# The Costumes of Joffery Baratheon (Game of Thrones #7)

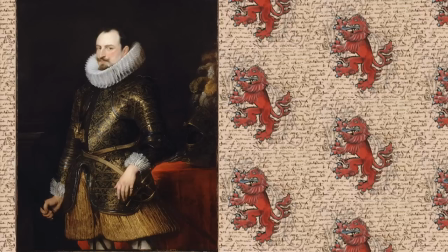1229s
Here is an early 17th century portrait by Flemish painter Anthony van Dyck of Immanuel Filibert, Duke of Savoy, wearing an ornate set of Spanish tournament armor. Notice that this armor has fodds to protect the front waist and hips, unlike Joffrey's set of armor.
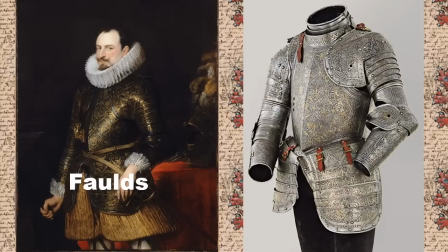1247s
On the right is the actual set of armor from 1606 worn by Philibert in the painting. However, only traces remain of the original gilt finish of the decorative motifs,
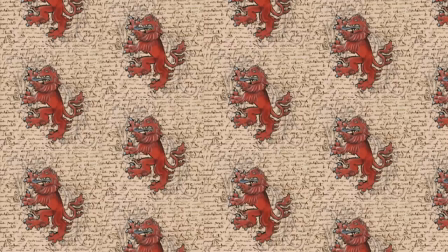1258s
which stood out against a darkened background that has also worn away.
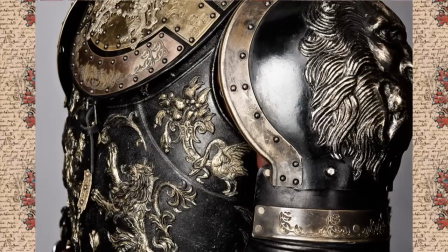1263s
Here is a head-to-toe shot of Joffrey's costume, including his black trousers and tall leather boots. Michelle Clapton says, the armor, all of it's handmade and hand-beaten, some of the big armor pieces like the Kingsguard take a long time to develop.
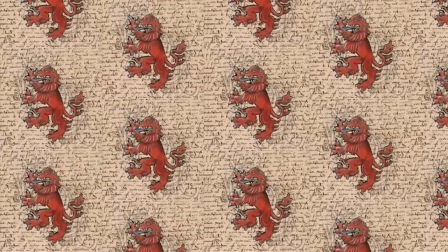1279s
Except for Joffrey's armor of course, Michelle Clapton adding, Joffrey's armor doesn't get aged at all because he doesn't use it.
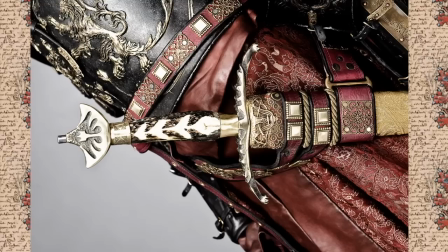1286s
Here is a close-up shot of Joffrey's sword, Heart Eater. As well you can see the amazing detail on the leather belt and sword frog topped
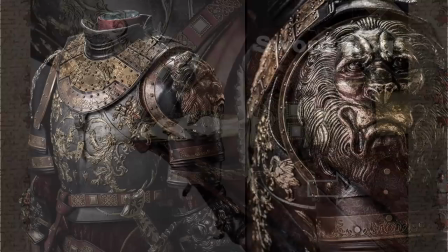1294s
with filigree with the gold embroidered brocade arched panels of his skirt.
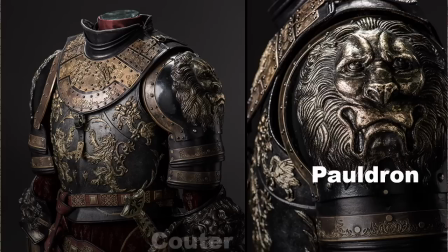1300s
In this image you can see the embossed lion head sigil on the pauldron and cooter or shoulder and elbow pieces and the rampant line on the cuirass.
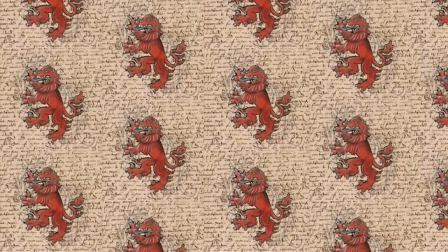1311s
The brass plates and bands are engraved with a Celtic type trim.
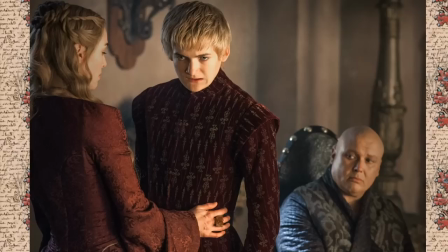1317s
Michelle Clapton says of Joffrey's costumes going into season 3, Joffrey gets a little bit more extreme in his looks.
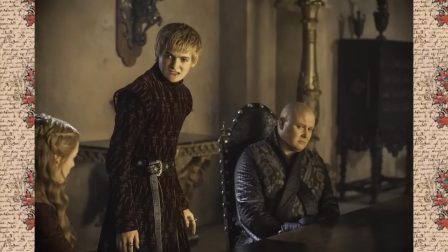1324s
It just gets more heightened. We actually print a lot of his and Circe's fabrics this year which was really great so we could be much more specific.
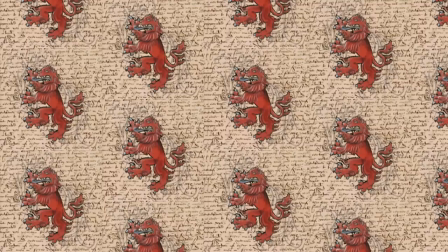1333s
Joffrey wears this crimson velvet coat printed with gold daggers.
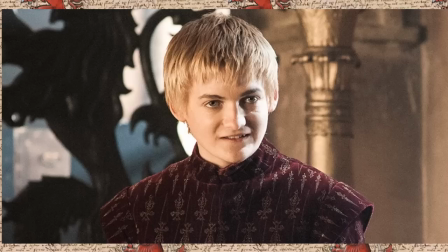1338s
You might remember this is the same fabric that he chose for himself in his fitting as he moved away from his mother's control and influence.
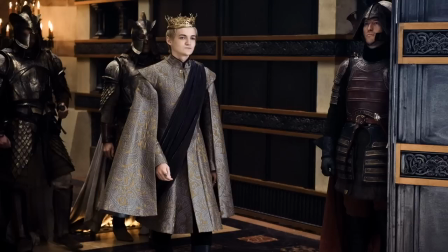1345s
He's now making decisions for himself. For a design detail, Clapton added some gold piping into the arch panel seams. For Sansa's wedding to Tyrion in the season three episode The Bear and the Maiden Fair, Joffrey enjoys tormenting the bride and groom by asserting his role in giving away the bride.
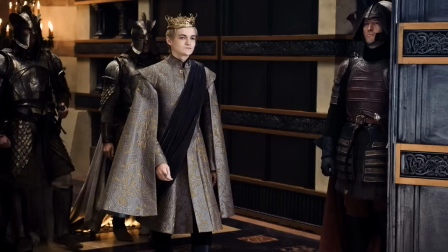1363s
In what is probably Joffrey's most gorgeous costume to date, Michelle Clapton tones down the red and opts for this luxurious silvery gray and gold brocade coat. The coat is cut exactly like his red and gold name day costume from season two with the extended shoulders and cape-like hanging sleeves.
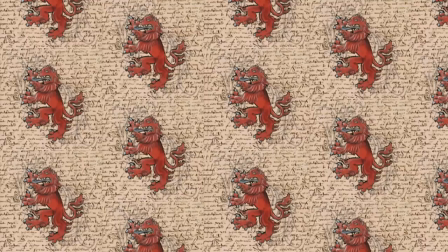1382s
Joffrey's coat is fastened with lion-shaped brass closures. His costume also includes a velvet sash, also fastened at the shoulder with the same lion brass closure.
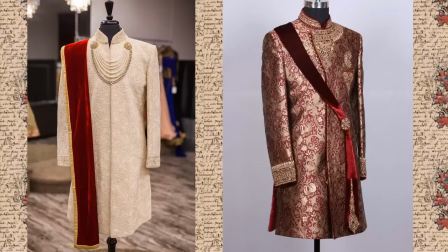1393s
In India and other South Asian countries, the dupatta or stole,
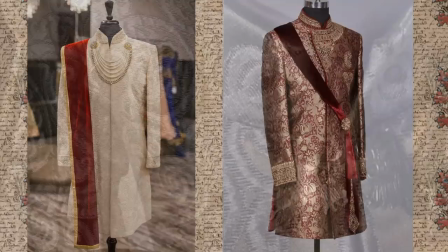1397s
a length of fabric worn by both women and men, is oftentimes paired with a shawani for formal events like a wedding.
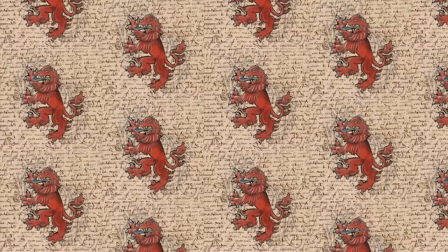1406s
Here is a close-up of the rich brocade fabric and the brass line clasp closures.
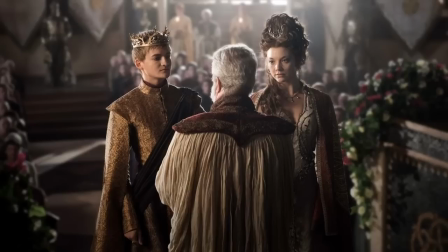1414s
Joffrey's wedding attar, like all of the members of the wedding party, is suitably decadent.
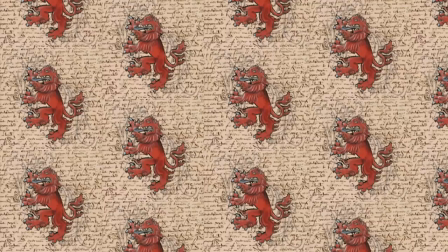1419s
Joffrey wears a gold brocade coat with a crimson cravat to tie into the Lannister colors.
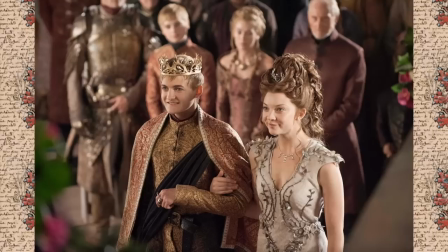1425s
As you can see in the background, Tommen, Cersei, and Tywin are all wearing Lannister tones. Michelle Clapton says, this is Joffrey's wedding. It's meant to be this huge celebration of Joffrey.
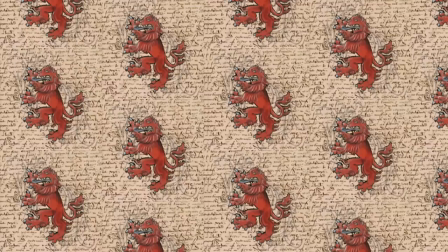1438s
Remember, when he took over from his father, he redesigned the whole hall. So this wedding had to be more opulent, over the top.
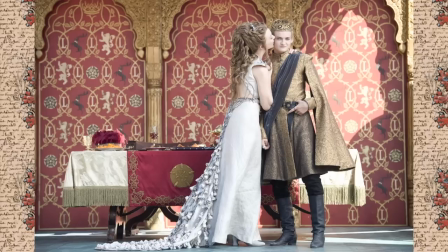1447s
While the episode is called The Line in the Rose, Joffrey's wedding to Marjorie is known better as the purple wedding.
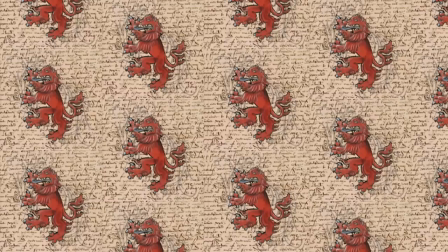1452s
If you look closely, you will see that Joffrey's coat is brocade, a mix of metallic gold and mauve purple threads with gold the dominant color. The arch panels of his skirt and sleeve lining is cut with the reverse side of the fabric with the purple being the dominant color.
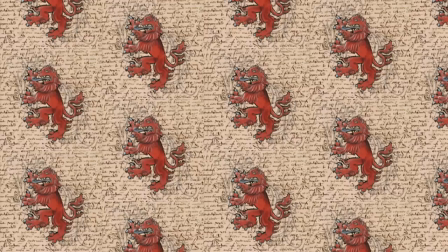1468s
The sleeves meanwhile are trimmed with some delicate gimp piping.
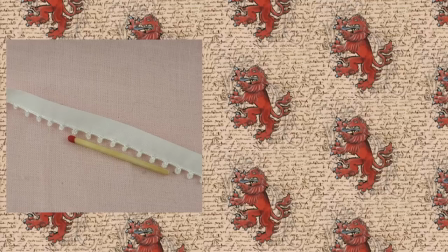1473s
Here's a sample of what the gimp piping might look like although it probably would be in gold or bronze.
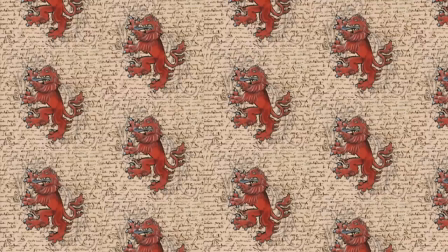1479s
Also I can't get a clear image of the silver fasteners but they are something like the class seen here really just an elaborate hook and eye.
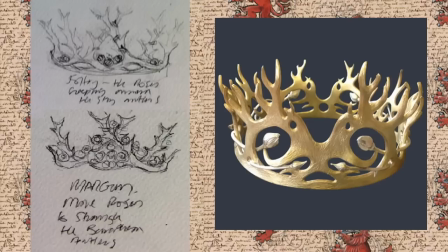1488s
On the left is Michelle Clapton's design for Joffrey's wedding crown and pictured on the right, the final crown. Clapton explains her inspiration saying, Joffrey's crown has antlers, but roses are creeping within it.
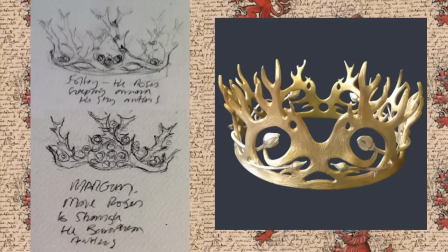1500s
The idea is that slowly they're beginning to wrap around and control him. We wanted to represent what the Tyrells were hoping would happen. Clapton says, with the crowns, Marjorie is all creeping roses. So it was the idea that slowly Marjorie is beginning to wrap around Joffrey and control him.
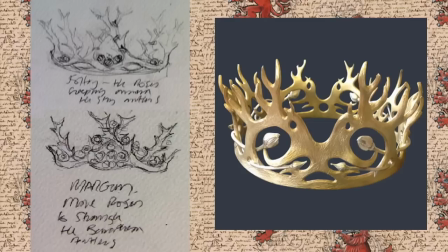1518s
According to Steenson Jewelry, jewelry also makers of Joffrey's crown. They state antler shapes were hand cut from five millimeter sheet brass then filed shaped and textured.
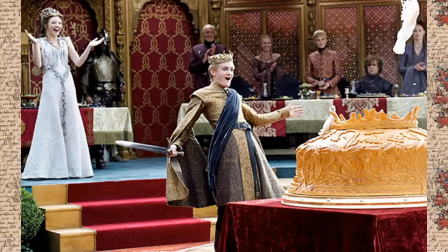1530s
Joffrey's crown was made in four sections and soldered together. Silver buds were cast from real rose buds and intertwined through the brass. In this image Joffrey cuts the wedding pie with widow's whale one of two long swords made from Ned Stark's Valyrian steel greatsword, Ice.
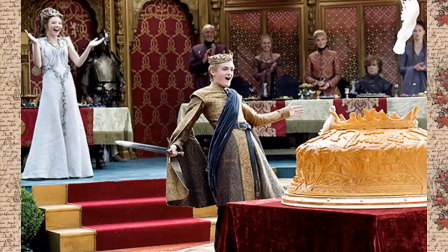1549s
Tywin Lannister presented it as a wedding gift to his grandson Joffrey.
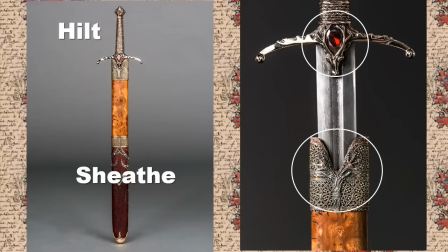1553s
The hilt or handle is hand molded from brass and decorated with red Swarovski crystals. The Baratheon stag is incorporated into the guard and the sheath. It took weapons master Tommy Dunn two to three weeks to make.
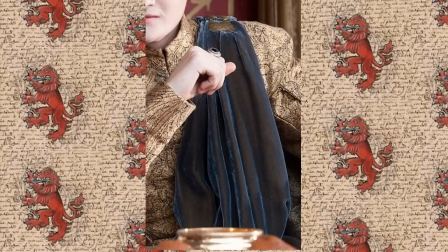1568s
Here are a few more images of the wedding costume on display.
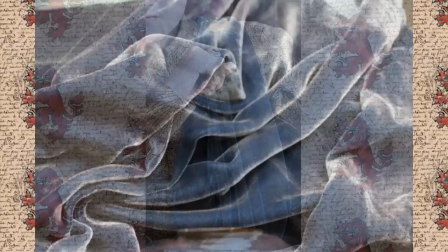1573s
here is a close-up of the beautiful silk velvet sash held together at the shoulder with the brass lion clasp the sash looks like it's made from
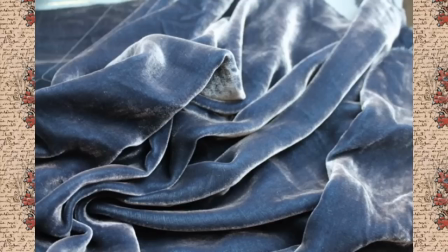1583s
this fabric from top fabric in London a silk velvet comprised of a blue silk
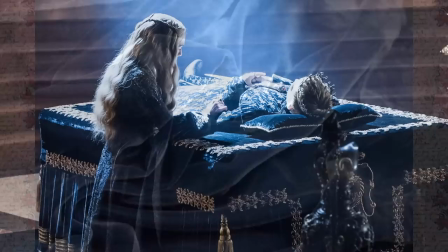1588s
chiffon base and a matching blue viscose pile as Joffrey is laid
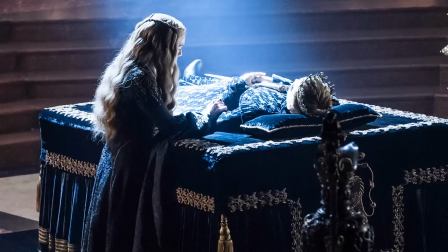1594s
to rest his burial costume is a gold dagger printed black velvet similar
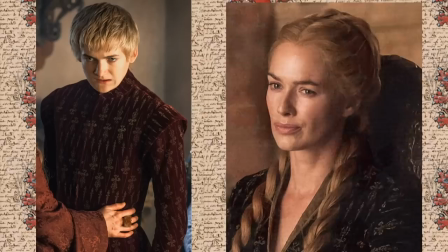1599s
to his red velvet outfit I mentioned this in the Circe video,
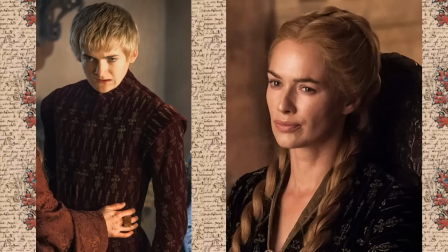1604s
but in case you missed it, Circe has a gown made from the same fabric, although it appears to be printed silk.
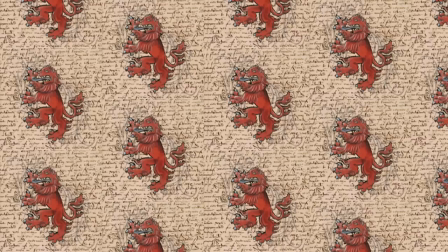1611s
Likewise for the lining of her other season 4 gown. Do you have something to add to the conversation? Then please leave a comment below.
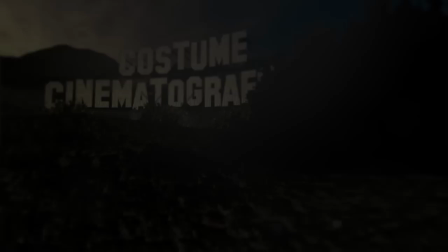1619s
Remember that it takes several hours of research and writing put into each video, so I'd really appreciate it if you could like and share my video.
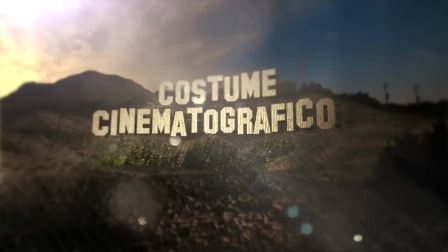1627s
And if you'd like to learn more about costumes from Game of Thrones or other shows, make sure to subscribe to my channel. Thank you so much for watching.